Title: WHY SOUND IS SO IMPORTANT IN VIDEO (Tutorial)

What's going on, everybody? Welcome back to another episode of Taylor Cut Tutorials.
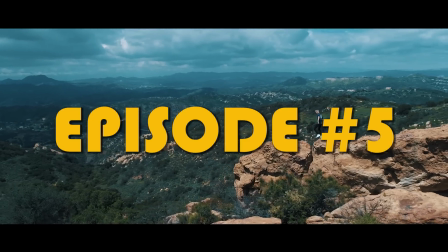In today's episode, we're going to get into a bunch of different ways of how you can get creative with your edit. First thing you're going to want to do is be creative in the style that you're shooting. Whenever I'm in a location or I'm shooting something specific, I always mix up my camera angles. This may seem like a no-brainer thing to do, but when you're actually out in the field and you're trying to juggle a bunch of different things, sometimes you lose track of what angles you're getting. For me, I try to stick to the rule of getting 3 different angles for every location I'm in. I'll always start with my 16 to 35 wide and get establishing shots of where I am.
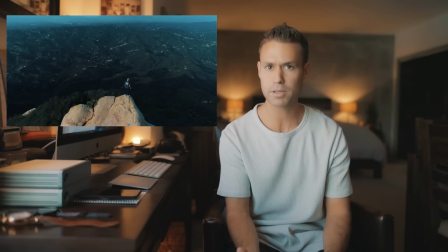0:37 Another way of getting a great wide angle is using a drone. Once you have an establishing shot of where you are, it's easier then to piece everything else together.
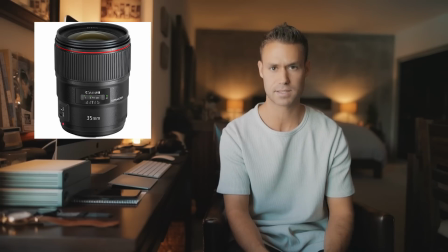0:44 Next, I'll try using my 35mm or 50mm to get nice medium shots. If you don't know what a medium shot is, if you're filming a subject, that's usually from the waist up.
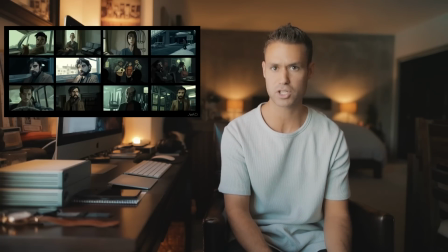0:52 You get different people interacting, facial expressions. This helps really piece the story together.
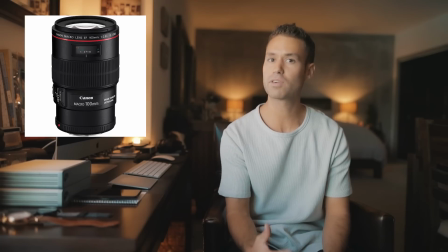0:57 Finally, I'll do extreme close-ups. My favorite lens to use for that is my 100mm macro.
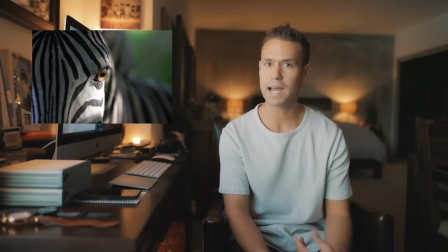1:02 I'll get close-ups of people's eyes, close-ups of branches, and once you get these tiny little details between that and the 2 other shots, you have a fuller story. Once you accumulated all of your footage, now it's about piecing it together and making it the most interesting version possible.
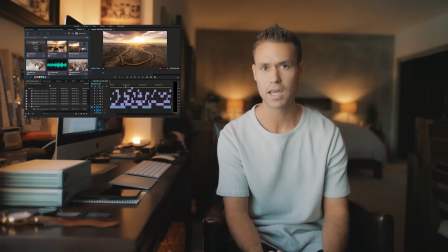1:16 If within the edit you realize you don't have as much footage as you initially anticipated, get creative and pull from other sources in order to tell a really unique story. Sometimes what I love to do is go within After Effects and create different worlds, like space, planets, or clouds. If that's something you're not familiar with doing, there are a bunch of different resources on the internet in order to spice up your edit.
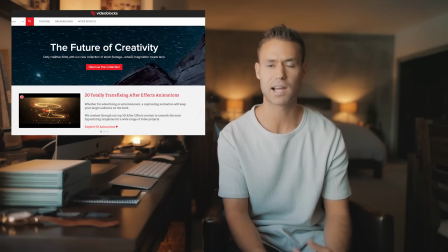1:34 A video source I love using and the sponsor for this video is actually videoblocks.com. Videoblocks is one of the largest growing stock libraries on the internet.
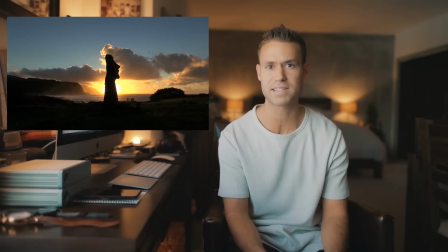1:42 It has over 3 million stock videos including After Effects and motion graphics. There's a lot of different ways you can play with this footage.
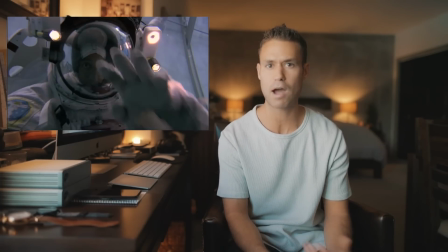1:48 You don't just have to use it outright in your edit.
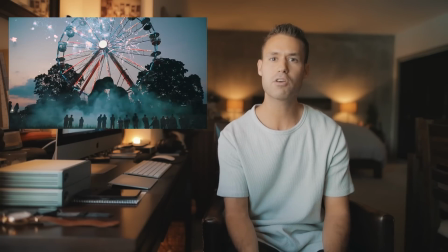1:50 What I like to do is take a specific shot, for example a shot of outer space, and I would then layer it on top of another shot and make it an overlay in order to give it this really cool,
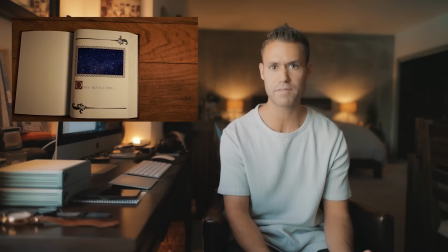1:59 unique look. Incorporating other footage and motion graphics is a very cool way how to make your story unique. This month, Videoblocks is actually launching a brand new collection of Unreal video clips.
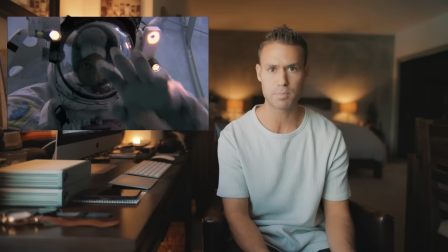2:09 It's going to include space, virtual reality, deep water, fantasy, and sci-fi footage. In the description, I'm going to include a link to a free 7-day trial of Videoblocks. Included in the subscription for a limited time, you also get free 4K clips as well.
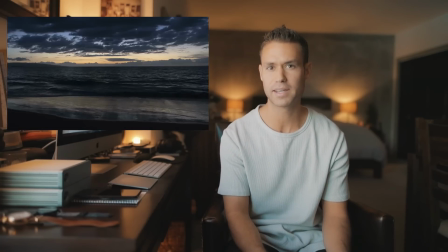2:21 After you're done watching this video, I suggest you go and click on it and check out some of the awesome stock footage they have available. Another super amazing and probably the most important way of spicing up your edit is audio. For me personally, I choose my song and make my audio bed before I even start cutting the visuals.
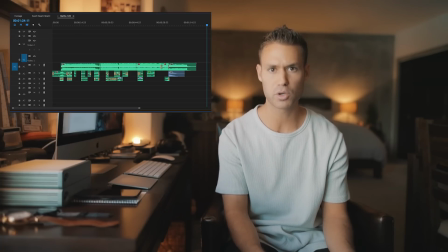2:35 I'll make a 1-minute edit of the song or make a specific audio template before I even start going through the footage. Structurally, this helps me with piecing together the video. Now I know the exact time frame in which I want to edit to, and now I also know the key moments of where I want to put specific video clips. If I know that the song is crescendoing at 35 seconds, I'm going to do a nice build and save some of the best, most exciting footage for that moment. A lot of you have been asking where I get my audio effects. There's a bunch of different ways to create your sound library. I actually own a digital audio recorder and the model is the Zoom H4n. This I bring with me on most trips and actually just take live audio of my surroundings. For example, if I'm in Cuba, I'll just run audio for 30 seconds of cars honking, people chattering, and this I can piece into the edit and make the audience feel like they're really there. If you don't own a digital recorder or don't have time to take recordings while you're filming, you can pull sound effects off of the internet.
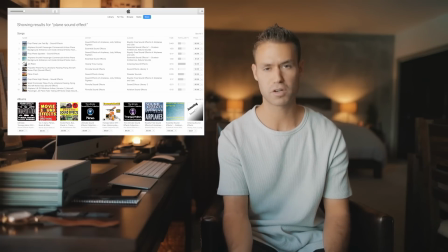3:23 A simple place to get high quality audio is iTunes. Rather than searching for a song, all you gotta do is type in the thing you're looking for and then sound effect after. For example, if you're getting footage of you walking through the woods, maybe search on iTunes forest sound effect. Layer that under your music and all of a sudden you're transported into this world. I can't stress enough how important audio mixing actually is. I for sure spend more time audio mixing than I do actually cutting together my visuals. Okay, let's hop on over into the computer now. I'll open up Adobe Premiere and show you how I actually layer and edit all my audio effects. So first thing we're going to want to do is open up Adobe Premiere.
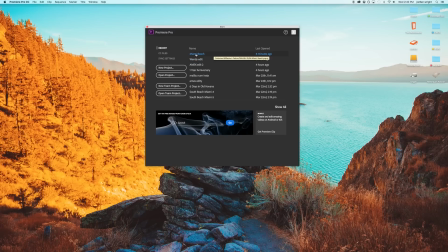3:56 And for this tutorial, let me show you my most recent edit from my trip to Miami Beach.
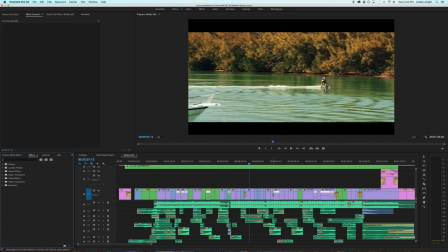4:01 Alright, so this is the project file. As you can see, this is the video layer here, and underneath are all the audio layers.
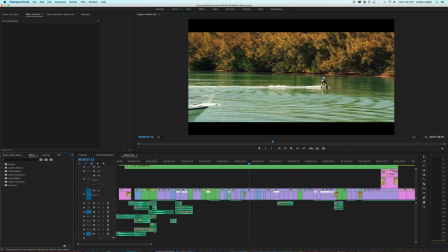4:08 So I have about 15 layers of audio.
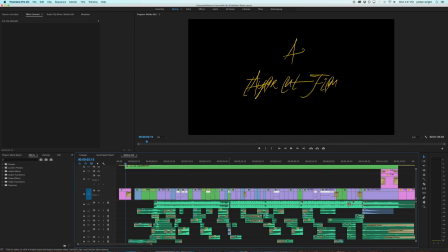4:11 So first thing I did for this specific cut was I took the song and made it exactly the length that I wanted it to be.
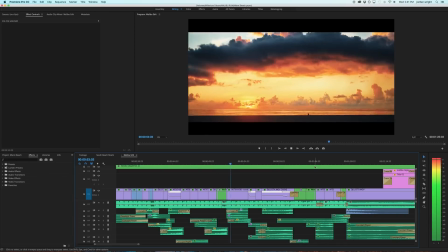4:17 As you can see, this is the song here. So this track here is an instrumental of a remix that my good friend Joe Mason made.
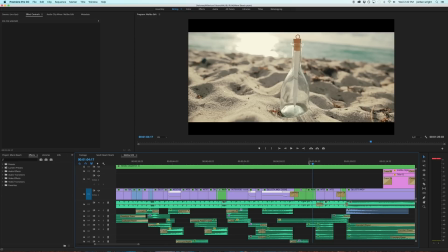4:26 So what I went ahead and did was, this is the first drop right here.
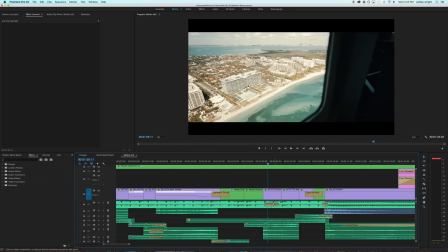4:31 So in order to shorten the song, I blended the first drop with the last hook.
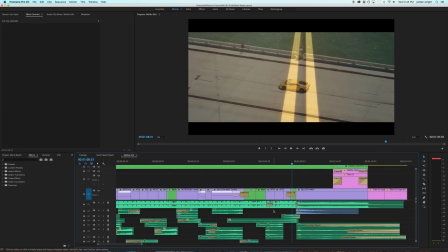4:39 So this way I can keep the edit to about a minute for Instagram. Before I get into what these audio layers are and where I got them from and why I decided to place them where I did, let me play you the edit without any music so you can listen to just the sound effects.
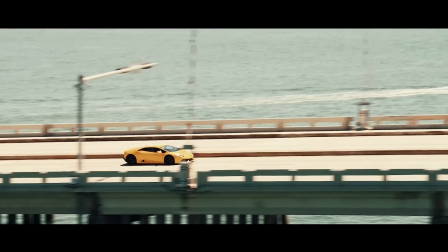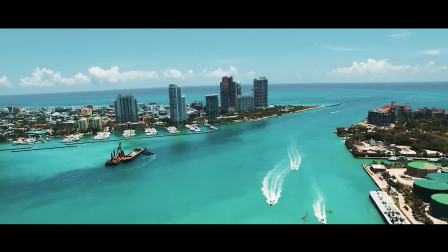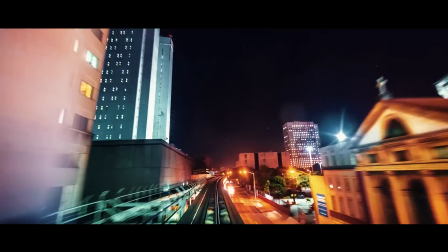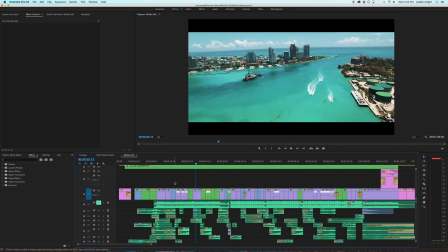5:30 Alright, there you go. As you can see, even without any music, it still feels pretty full. It's actually a pretty interesting way to watch an edit. So let's start from the beginning. This first shot is of a message in a bottle on the beach.
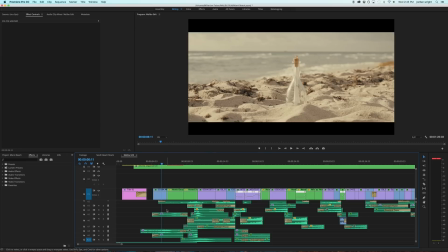5:41 So first thing we want to do is try to find a beach sound effect. Like I mentioned in the intro of this video, I get a lot of my high-res sound effects from iTunes.
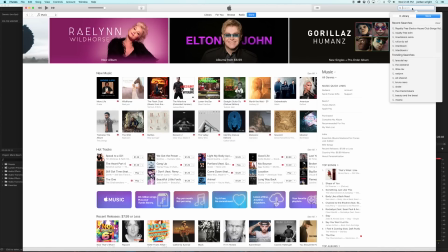5:48 We're going to go ahead and open iTunes, go to search, and literally just type in beach sound effect.
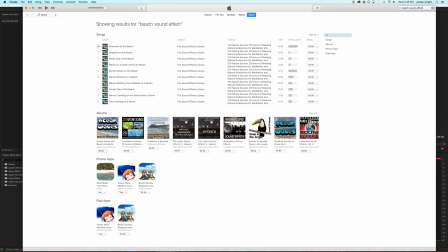5:54 As you can see, it comes up with a bunch of different beach sound effects. All you gotta do now is listen to them one by one and figure out which sound effect you think matches your scene the best. You can go ahead and buy it. Yes, it costs money, but it's worth it in the end because these are high-res sound effects.
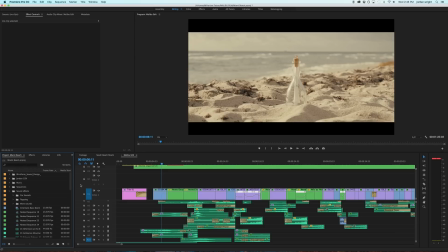6:08 And once you're done purchasing it, you can go back into Adobe Premiere, import it into your project, and then go ahead and add it into your edit. So for this first shot, look at all of the sound effects going on here. First here, we have a sound effect that I got from iTunes called Afternoon at the Beach. This is what it sounds like.
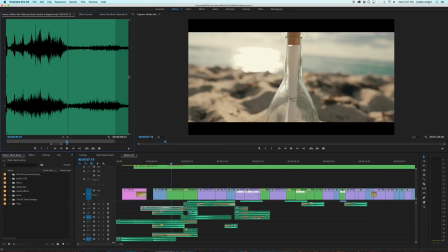6:27 Next, underneath that, we have a sound effect called Relaxing Ocean Sounds with Seagulls. The reason why I added this on top of the other beach sound is because the seagulls really help add to the scene. Take a listen. And underneath that, we have another sound effect which is starting to become one of my signature sounds, which is a bell clock tower.
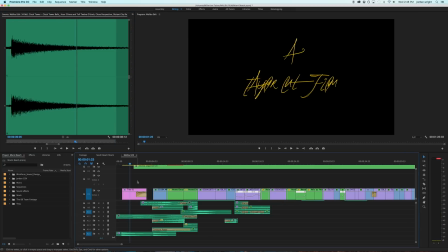6:48 I love adding the sound effect during my intro slate because it helps paint a picture before anything even happens. It also helps give a starting point for your text so that way it doesn't feel like it comes out of nowhere. To me, that bell just gives it a sense of urgency and also a sense of magic.
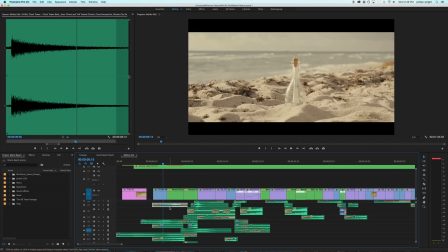7:04 Now you could just throw one sound effect underneath and listen to it, and if you think it sounds right, you don't have to add any more. The reason why I decided to layer a bunch of different sound effects is because I felt like it gave it a more whole, complete sound.
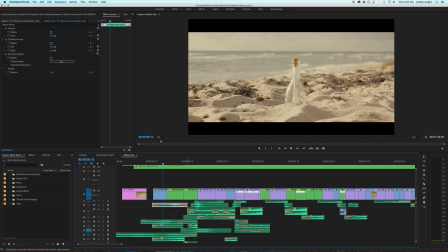7:15 Another thing I like doing to the sound effect is adding surround reverb. The reason I do this is because if it's too present in your ear, you can tell that it's artificial. So what I like to do is go into Effects, go down to Surround Reverb, which is automatically installed in your version of Adobe Premiere, drag it on the sound.
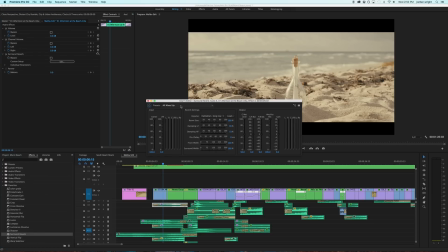7:32 Then what I like to do is go to Edit, and a preset I really enjoy is Somewhere Not Here. What this does is add some reverb and just pushes the sound effect back in your audio mixing.
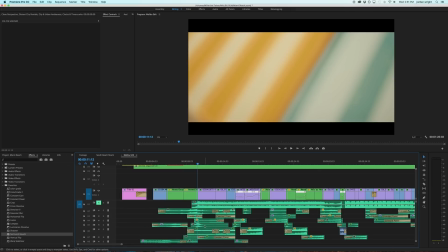7:43 I like using specific sound effects as transition points.
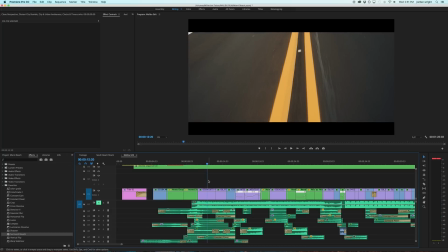7:46 For example, between these two shots, I used a revving sound of a Lamborghini in order to really make it feel like you're pushing and starting into the next shot.
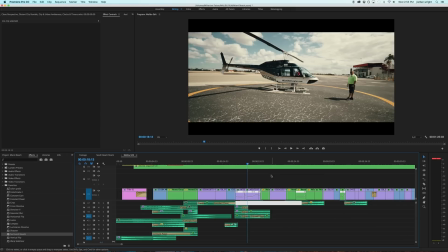7:55 For this shot here, the propellers are moving slow at first and then it speeds up into fast. So I had to make the sound match that.
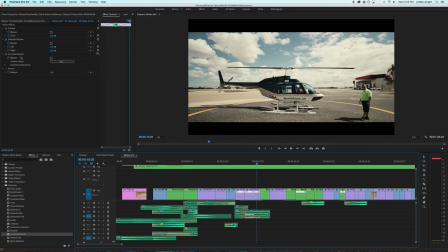8:04 What I did in order to achieve that is this first shot, if you take a look here, it has the surround reverb, and then I fade it into a version that doesn't have the surround reverb. So it feels like the sound is becoming more present and speeding up in your ears.